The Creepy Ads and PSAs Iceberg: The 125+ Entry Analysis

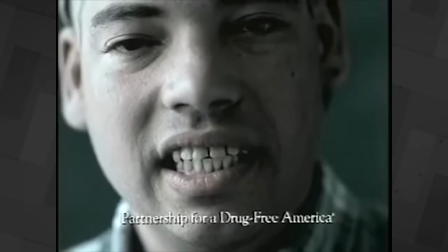A depressing but really effective PSA. Jacqueline, Texas, Department of Transport.
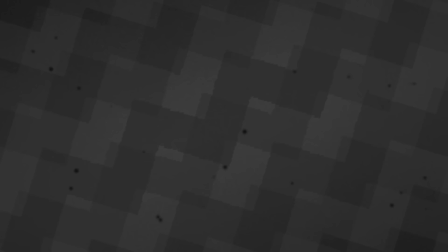Okay. This PSA is very confronting regarding the aftermath to the human body after a drunk driver incident.
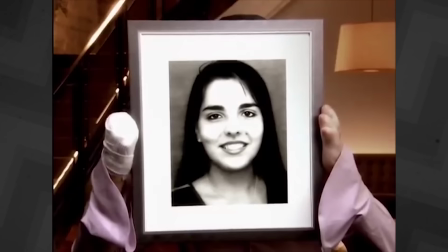Jacqueline, the victim of the accident, explains that this is what she used to look like before the accident.
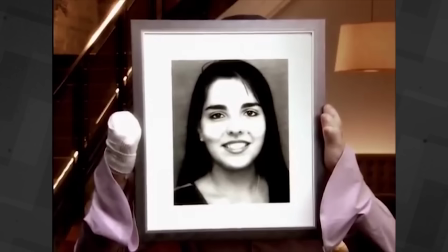I'll let the ad speak for itself.
Before two of my friends died.
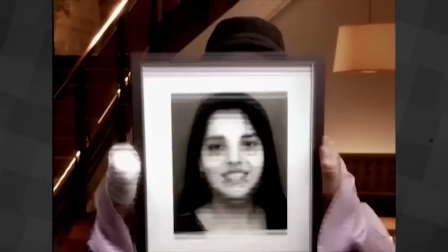Before I needed more than 40 operations. This is me when my life was just like anyone else in college.
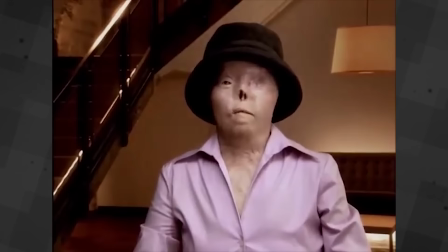This is me after being hit by a drunk driver.
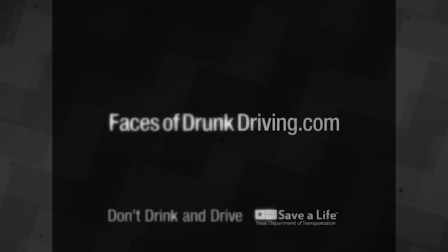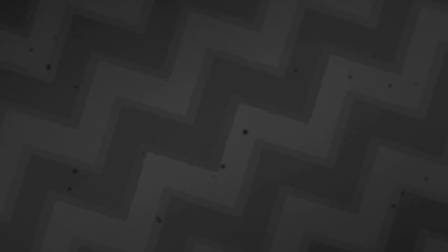Sadly, Jacqueline suffered burns to 60% of her body and passed away recently in 2019 due to cancer. She was a symbol for the dangers of drunk driving and her tragic story will live on as a reminder.
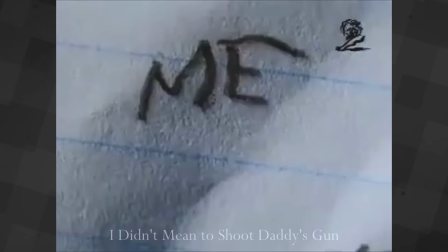I didn't mean to shoot Daddy's gun. It's told through the perspective of a child who had shot his brother with a gun.
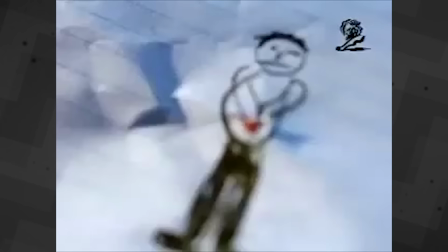See for yourself.
Well, there was a hole in his tummy.
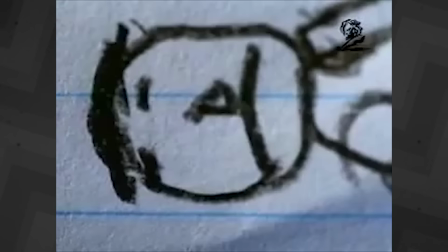A bullet hit him.
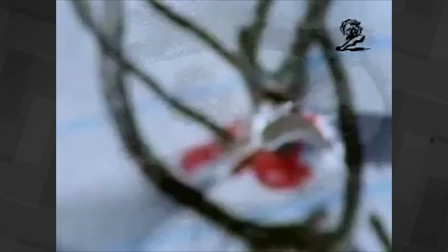I saw red grass. The gun was in the garage.
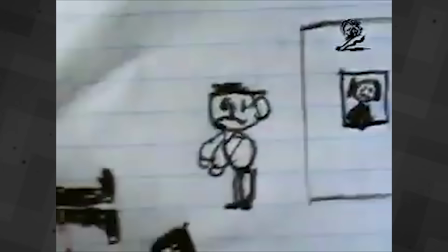I didn't mean to shoot Daddy's gun.
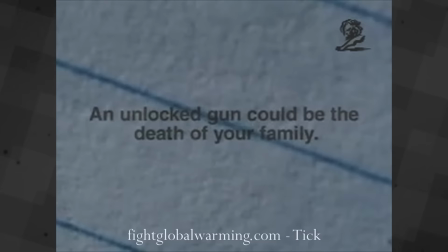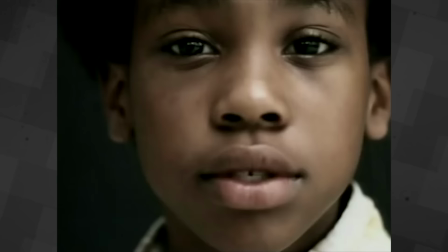Fightglobalwarming.com. Tick. This global warming PSA has children explaining the consequences of global
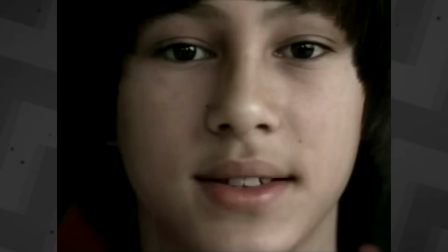warming while saying the word tick as a way to show that time is running out for our planet.
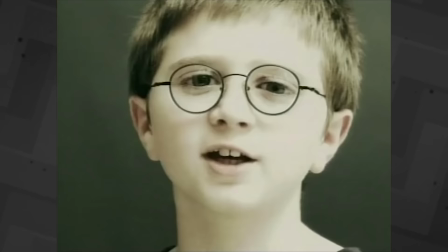Plus, the delivery of this PSA really gives the issue some urgency.
Devastating hurricane.
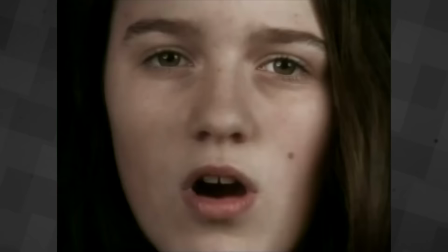Tick, tick, tick, tick, tick, tick, tick, tick, tick. Our future is up to you.
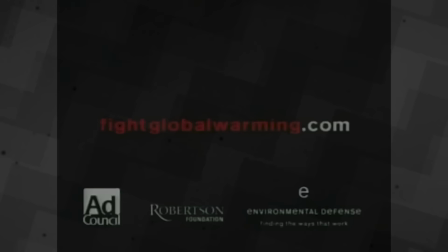Tick. Go to fightglobalwarming.com while there's still time.
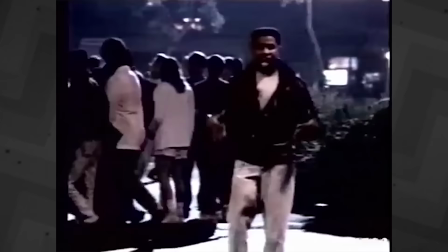Project for a Drug-Free America, Snake. Another anti-drug PSA, but this one uses a Garden of Eden-styled metaphor.
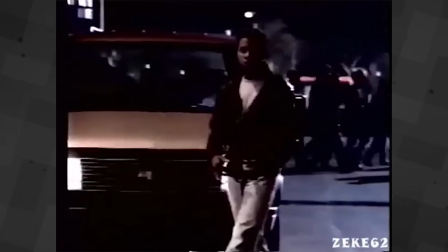This guy comes off as a friendly drug dealer who wants to give you something nice, but then his true colors and intents start to show.
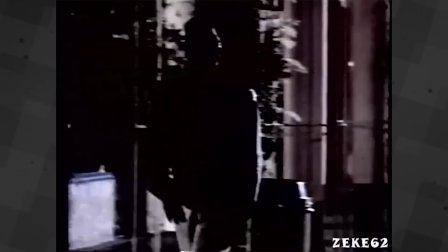Anything to cop more, steal from your mama, lie, cheat on your homeboys.
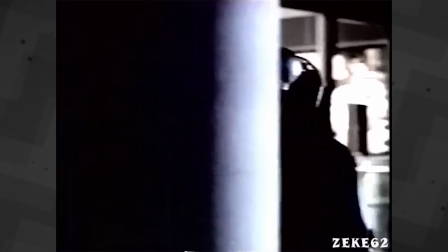But hey, that's the price you pay when you deal with dudes like me.
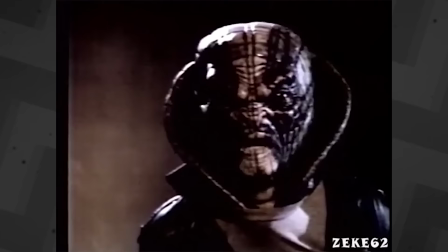Now, some folks will tell you that I'm dealing in poison, but hey, do I look like the kind of guy that would do that to a kid like you?
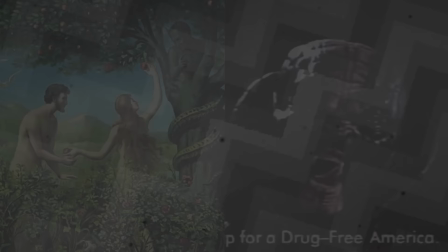Yes!
Do you see any similarities?
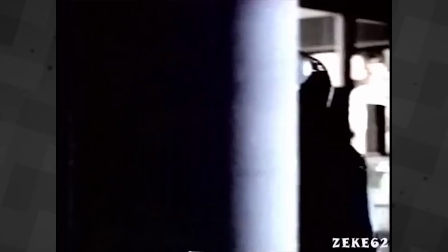I can see how this PSA could be creepy, scary, or a little confronting for someone, and it definitely gets its message across.
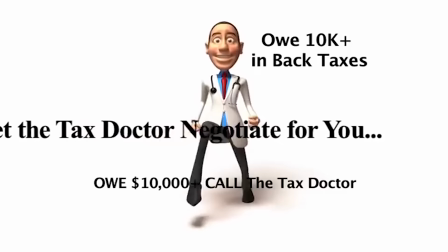Tax Doctor. This ad's uncanny. It feels like a beta, do not research type of ad where it doesn't feel complete.
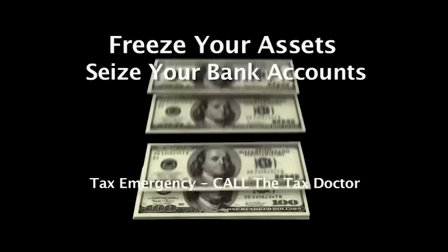Something's missing.
IRS can freeze your assets and seize your bank accounts, but you can stop these IRS actions.
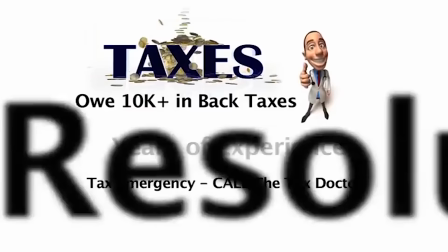The Tax Doctor will work with you using our years of experience to represent your case to help you.
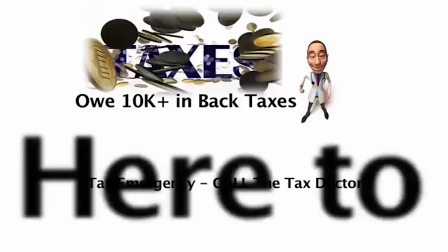The white void background, the looping doctor's animations, and the overly confident narrator combine to make one uncanny ad.
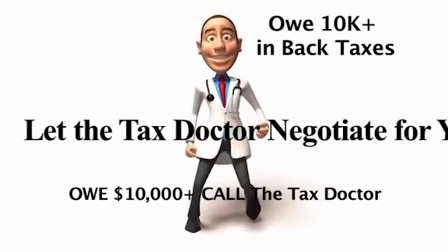Let's talk about the doctor's animations for a sec. What the hell is this?
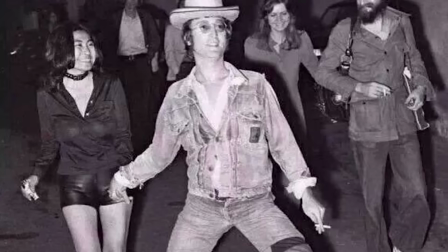He runs like he's about to murder the viewer with his clenched fists and soulless stare.
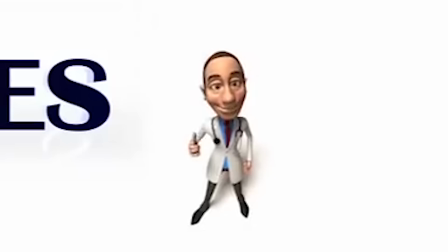He's also got that John Lennon-style walk. Don't look at me like that.
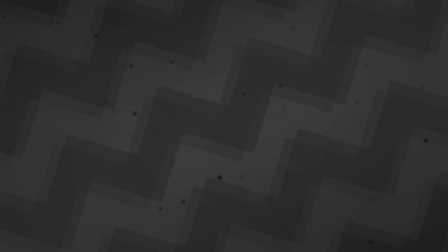Luke Staller, Stage 9 AIDS. This PSA left me just speechless.
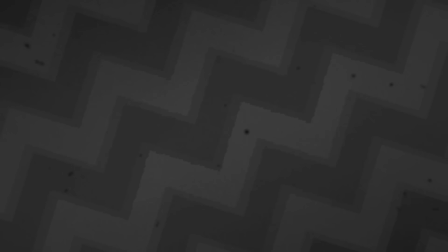The struggle seen in this PSA because of AIDS is very confronting.
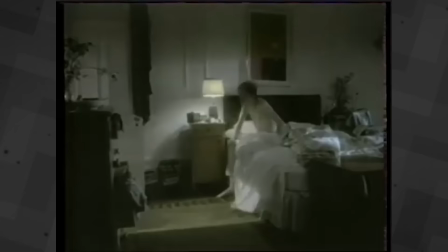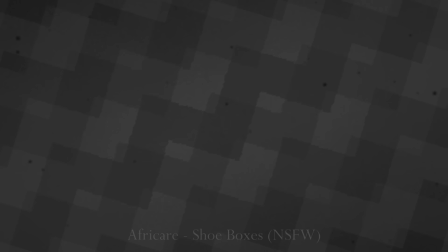Africare Shoeboxes, NSFW. This one, the most confronting ad on the iceberg.